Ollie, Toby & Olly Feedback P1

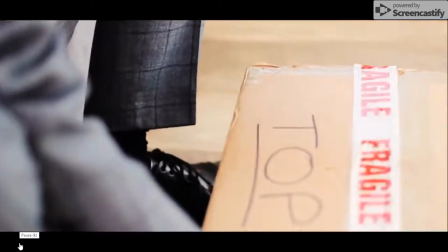[4:11]
Okay, that's quite a nice kind of flow shot and good. We go to the package.
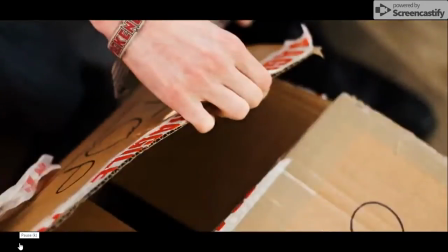So the music at this stage is
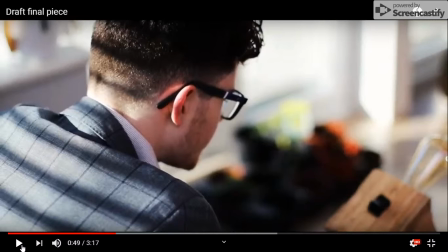[4:27]
kind of pretty plain, isn't it? It's quite minimalist. Yeah, it's like a dull kind of day. It's like So hopefully, and I think it does happen later on. It takes much more shape. Yeah.
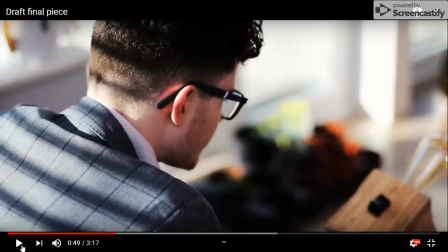[4:41]
So what Toby's doing there is he's creating a sense of a mundane, kind of dull event sort of thing. Mm-hmm.
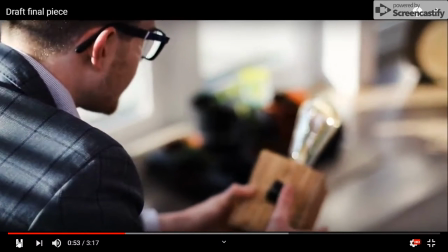[4:52]
It feels to me though that with the
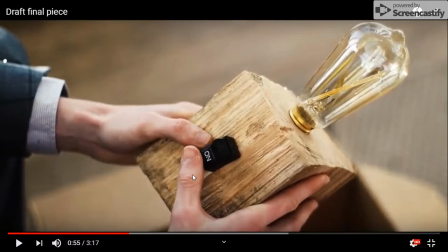[4:58]
introduction of this. Now, obviously, this bit of mise en scène is absolutely key because it is the MacGuffin, isn't it? It's the thing which just sends him on his journey, sort of thing. I possibly think there should be a little sound there, maybe some little kind of moment,
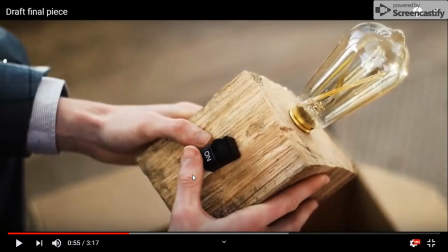[5:16]
whether it's when he opens the box, just something to underline that this is a significant object. And obviously, you designed the object as well, so this is part of your collaborative, your work with the team. I like that it's kind of partly organic and also partly mechanical, which is nice.
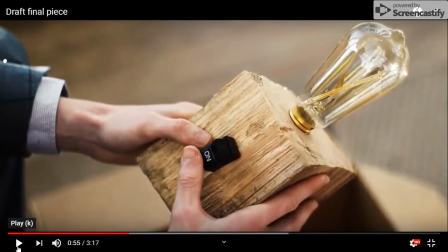[5:35]
And he's got this on-off. Doesn't he flick the switch back here? Yeah. Yes, there's a missing.
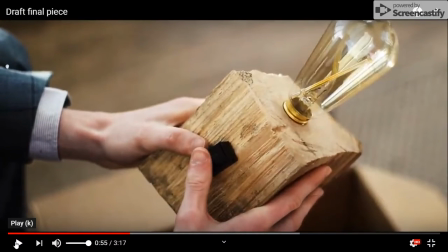[5:47]
Right, there's a missing click. Okay. Yeah. So we just need to add that little click in.
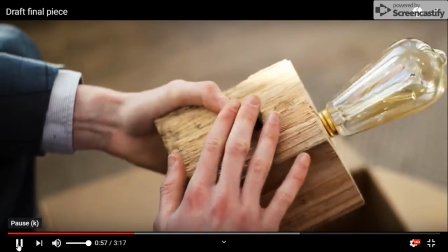[5:51]
That should take seconds. Yeah.
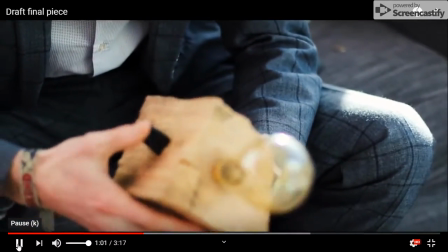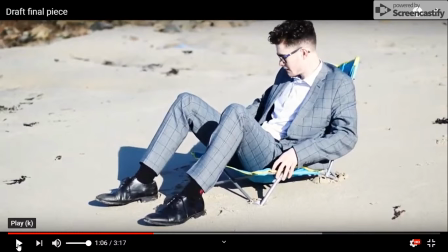[5:59]
Good. So you've edited on the click. You edit on the click and you put in, Toby's added this sharp thing in. Obviously, we're cutting away, and this is part of the way in which you're making the cut quite jarring,
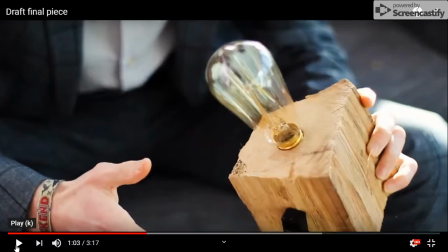[6:14]
is you're cutting away from a CU of the object and him clicking it to a wide,
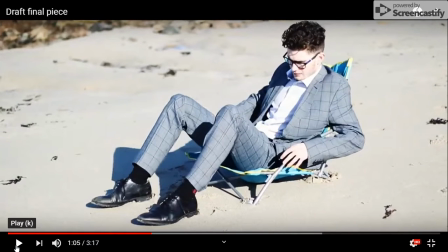[6:21]
long shot of him sitting somewhere else. Yeah. You've got the disparity in terms of the design of his suit on a beach, which is nice, which puts him out of place. And you've got this nice little arrival. The sound works really well in that. But that's the sort of thing I want you to talk about in terms of your editing, yeah?
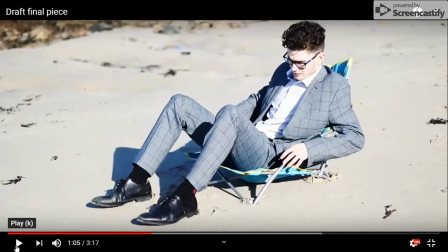[6:39]
That you've deliberately gone not only for a jump cut, but also from a jump from a close-up to a sharp establishing shot of where he is now.
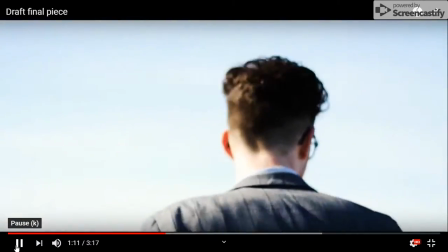[6:53]
I think this is where the footage gets really nice. I think that's a lovely shot here.
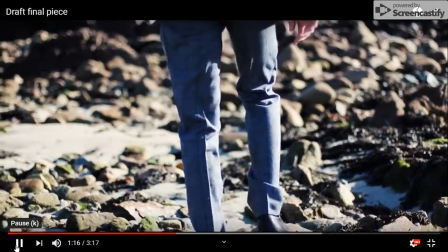[6:58]
I think you're pulling focus really beautifully.
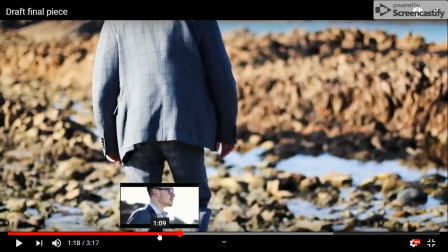[7:02]
And apart from that establishing shot of him sitting in the deck chair, you're not giving as many wides.
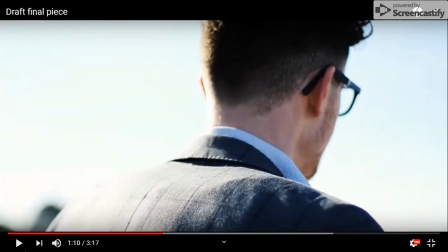[7:09]
You're tending to stick with him. And the camera's moving quite a lot. So we're a bit disorientated as well.
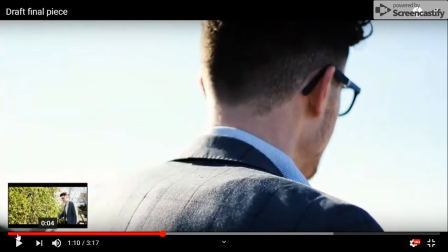[7:16]
Yeah. You know, at the beginning, you establish him very conventionally, in a wide, walking through a gate.
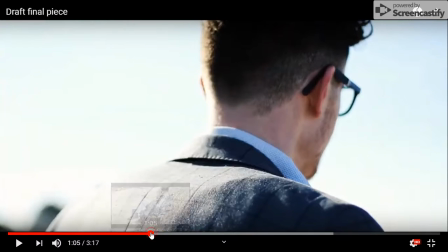[7:24]
But here, he arrives not only abruptly,
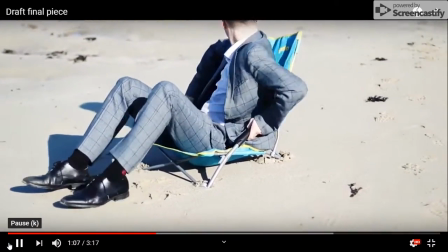[7:27]
but also what you're doing with the camera is deliberately, I think, disconcerting, disorientating.
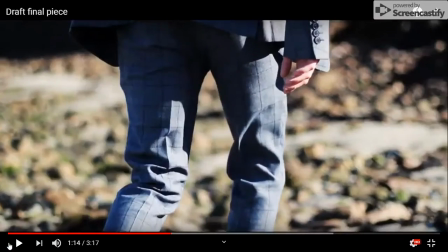[7:34]
That track round, this little, tracking with him at waist height, pulling focus.
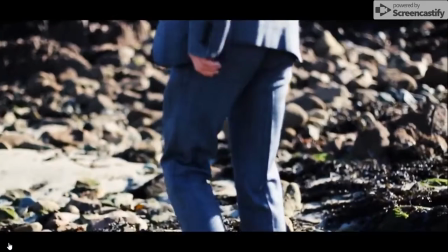[7:41]
Where am I? Get him on a beach, but I'm as confused as he is.
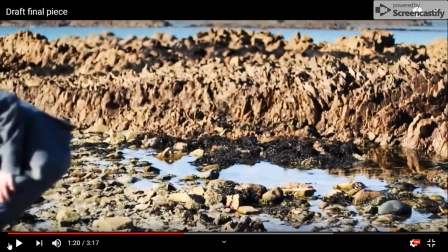[7:46]
Your cutting is jarring there as well. You're not playing with continuity. Either put in a cutaway or a reaction shot before you cut to this, or say that you are deliberately cutting against continuity.
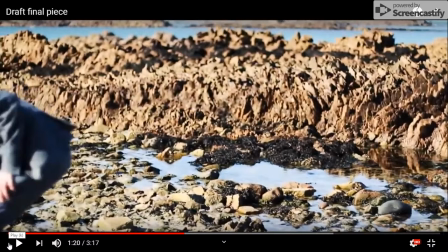[8:05]
Yeah, that was the sort of idea, because he's partly because we've been struggling for footage, but partly because I think it's a good idea for everyone to have a sort of sense of he's confused, he's like a bit out of the ordinary. Good.
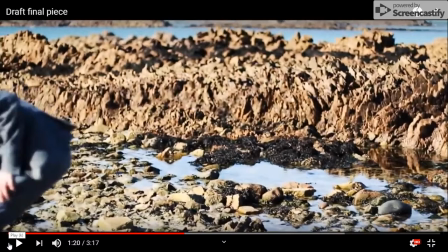[8:23]
And I think what you're both doing here is your technique, cinematically and editing, is heightening this sense of confusion.
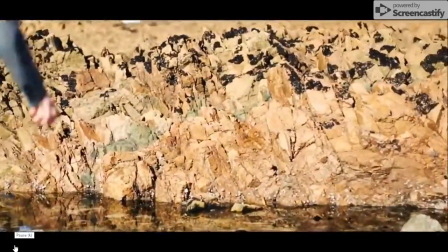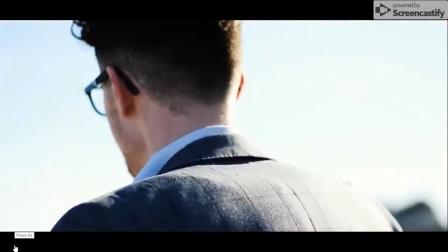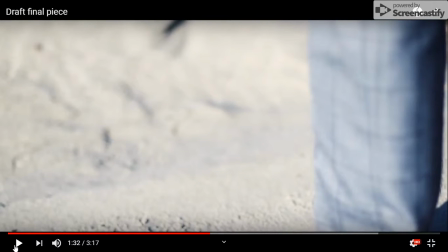[8:41]
Good. So Toby's introducing the sound there. So we have this diegetic, which we assume is diegetic. Obviously, we haven't seen the kids. So, but it's on a beach, so am I kind of assuming it's diegetic?
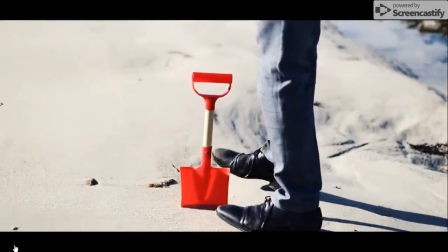[8:57]
Lovely footsteps. Find the spade.
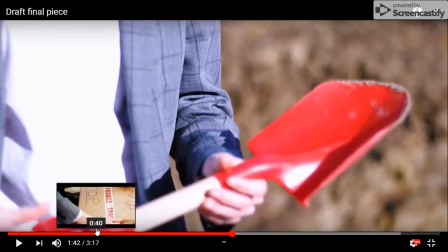[9:04]
Same. Again, you're jump cutting here. I'm pretty keen to see his face.
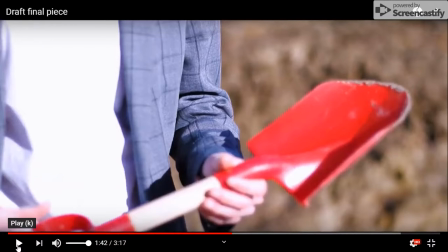[9:12]
Yeah, we've got some reaction shots. If you've got the footage, I just think he needs. I like that you're staying with the object in some ways, but it feels to me I need to cut to his face.
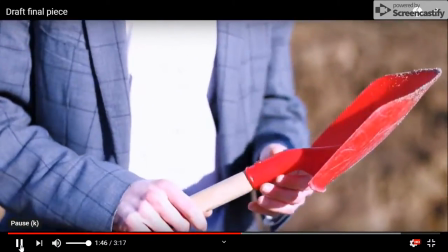[9:22]
I want to know how he's feeling about this.
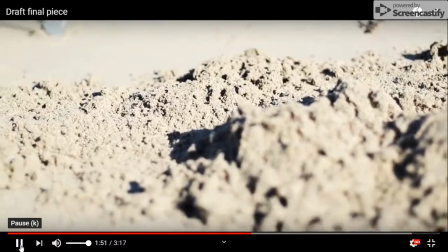[9:28]
Because it's like a memory, isn't it? Yeah, it's like that. Yeah, that reaction shot. Important, isn't it?
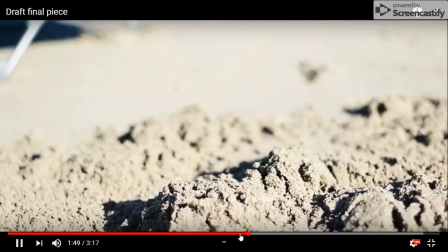[9:33]
So, and then when you cut to black just before this, where are we? Okay.
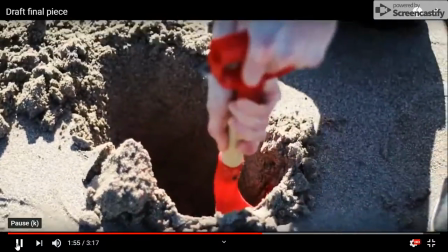[9:38]
To get that sign of it was that a little bit of time for the audience to sort of understand what's just going on.
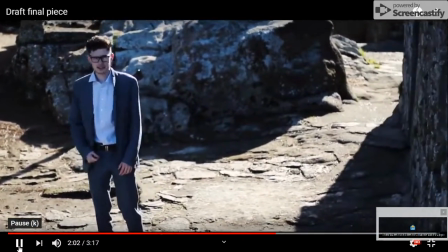[9:46]
Right, and then you've got a lovely jarring. I think that's the point.
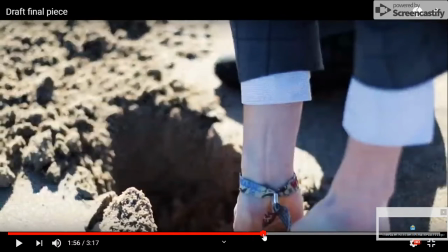[9:50]
I wanted to try and, in each location, try and have it as disorientating as possible. I wasn't meant to be sort of comfortable for the audience to watch. It's not